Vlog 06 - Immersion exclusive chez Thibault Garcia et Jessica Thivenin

Alors, la déco en blanc, c'est super sympa, c'est super visuel, mais pour nous, c'est pas forcément l'idéal, parce qu'en fait, pour les photos, la vidéo, il y a tout qui est cramé.
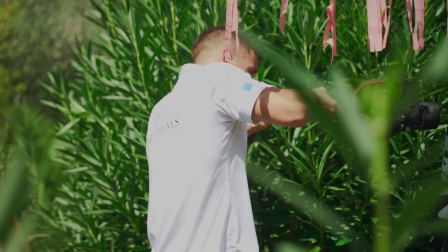Là, ce qui est dur, c'est vraiment d'alterner entre les deux, entre du portrait et du paysage, donc en portrait ou la caméra droite en paysage. Il faut faire vraiment les deux formats, et c'est ultra, ultra important d'avoir les deux. En fait, ça m'évitera en fait de cropper trop dans les images que j'aurais filmées en mode paysage. On va peut-être faire un petit tour du côté du château, on va voir si c'est prêt.
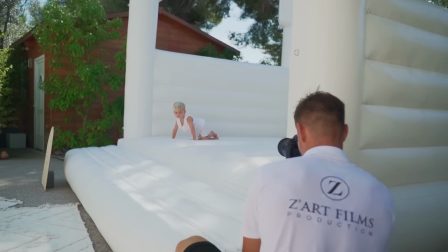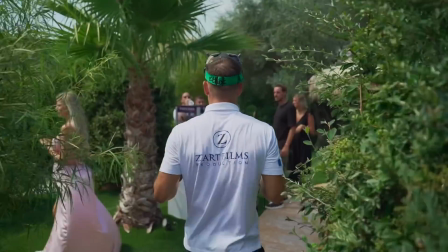4:56 Allez, on va aller préparer le drone. Les gars, je vais passer avec le drone, si vous pouvez faire semblant de faire quelque chose.
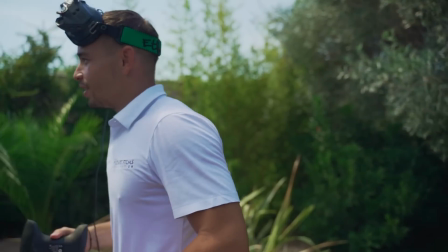5:02 Je sais que vous travaillez, mais du coup, ça serait faire semblant. Jardin botanique très très très joli où on avait tourné le clip de Thibaut et de Greg qu'on avait réalisé entièrement à l'iPhone. On vous laisse le lien pareil pour que vous puissiez aller le voir. Et il a fait plus de 13 millions de vues, ce qui est énorme. Pour les drones comme ceci, FPV, Lab 3D Concept, c'est les meilleurs. Grand merci à David et surtout à Daniel qui assure à chaque fois parce que je suis un peu un casse-cou, je casse tout le temps.
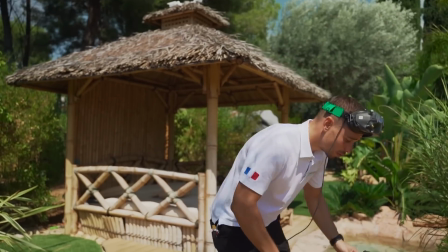5:34 Et en fait, ils assurent surtout. Lab 3D Concept, ils sont à Gémenos. C'est les meilleurs.
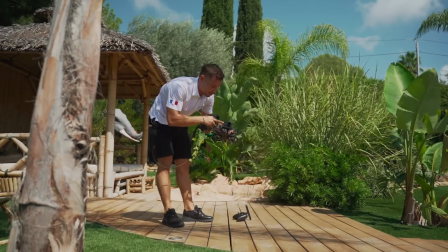5:39 Donc là, avec le drone, on a deux caméras. Donc c'est celle-ci qui va en fait filmer, qui va nous donner donc le rendu final.
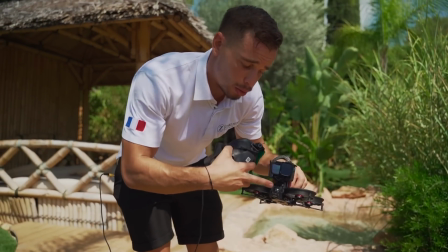5:46 Et celle-là qui va en fait nous faire la vue directe qu'on a, que je retrouve en fait dans le masque.
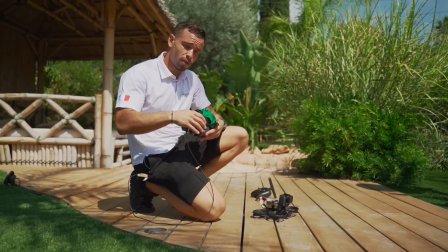5:51 Je transpire énormément et dedans, en fait, il y a un petit ventilateur qui va venir me refroidir tranquillement. Allez, on le branche.
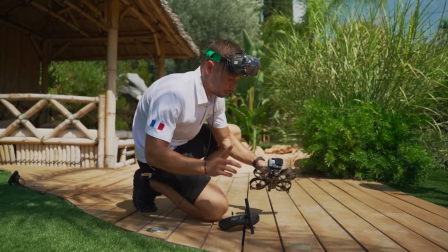5:57 On va lancer la caméra. On vérifie toujours le devant. Hop.
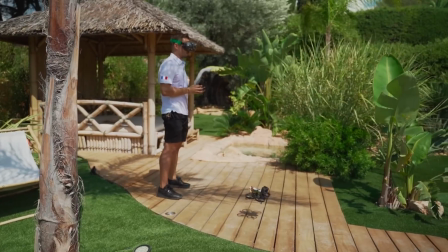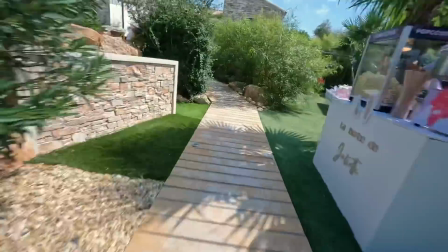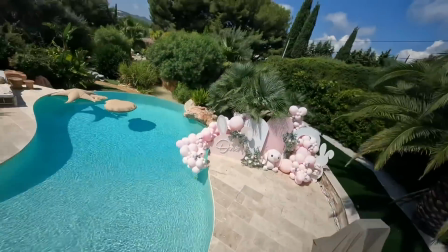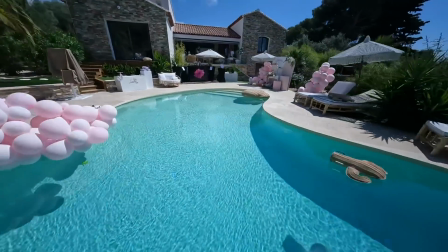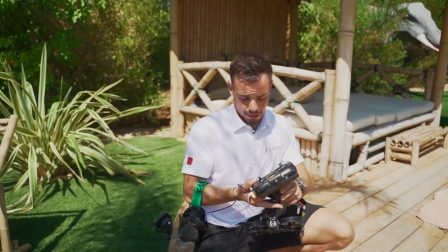6:23 Là maintenant qu'on a nos images drone, etc., on va essayer d'aller capter les images des invités qui arrivent. C'est pour avoir les images les plus intimistes possibles.
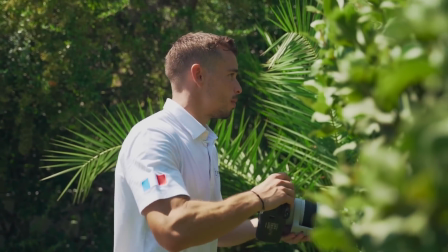6:33 Ce qu'on va faire, c'est qu'on va aller se cacher un petit peu derrière les arbres ou autre pour essayer de récupérer les premiers sourires, les premières réactions, etc. Là, ce qu'on fait, c'est que je prends un petit peu le micro. Ça va être pour récupérer un petit peu des sons d'ambiance. Soit un petit peu des interactions parce que je vais pas pouvoir poser le micro sur tout le monde et je vais aller poser deux micros sur Thiès et Thibaut pour pouvoir aller capter leur réaction à chaque fois.
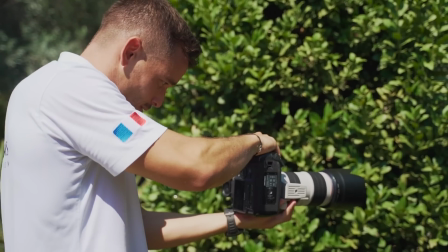6:58 Pareil, on va essayer de se fondre dans la masse, même si ce sont des personnes qui ont l'habitude des caméras, etc.
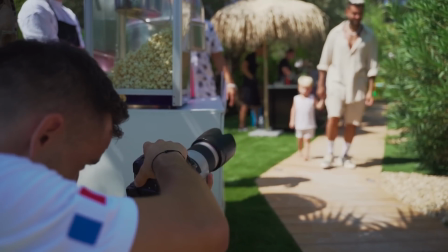7:03 On va essayer d'être le plus discret possible pour essayer d'avoir les réactions les plus naturelles possibles.
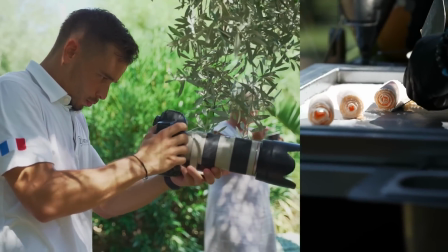7:13 Là, pendant leur moment de partage ou pendant les ateliers, j'essaie vraiment d'alterner entre paysage et portrait.
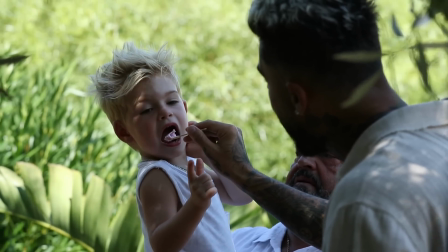7:20 Je double plusieurs fois les prises.
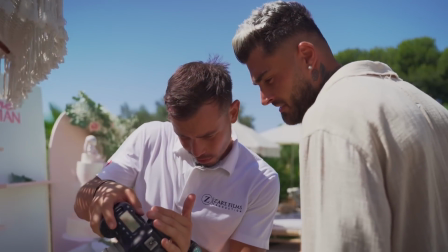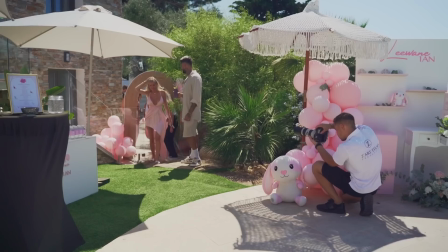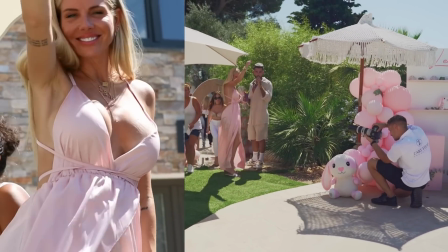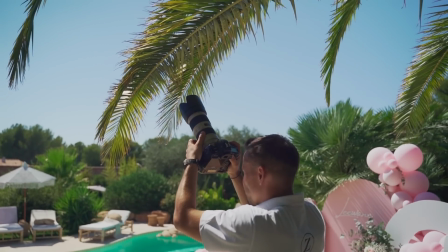7:38 Là, ce que j'essaie de faire, c'est avec la branche du palmier, tout simplement,
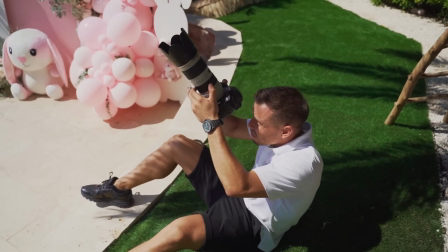7:42 d'avoir ce petit flair pour essayer de ne pas montrer que les décors, les personnes, etc. et pour essayer d'aérer un petit peu la vidéo.
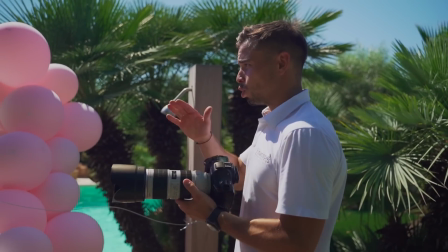7:51 Donc on va se mettre un peu plus au loin pour essayer de capter, on va dire, une ambiance générale, un peu le monde, etc. C'est d'avoir toujours quelque chose au premier plan, en fait, c'est pour donner, on va dire, une petite profondeur sur nos images.
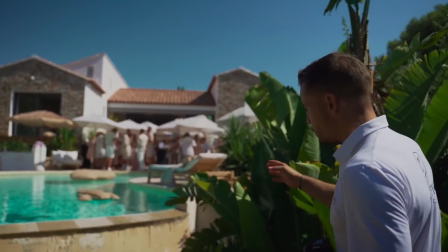8:06 Donc là, par exemple, on va essayer de prendre les plantes.
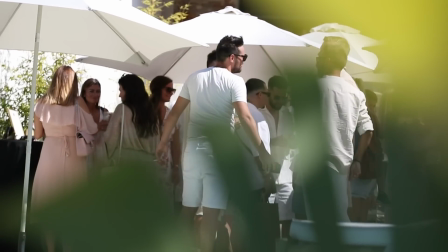Là, je vais faire le même plan, mais sans la plante.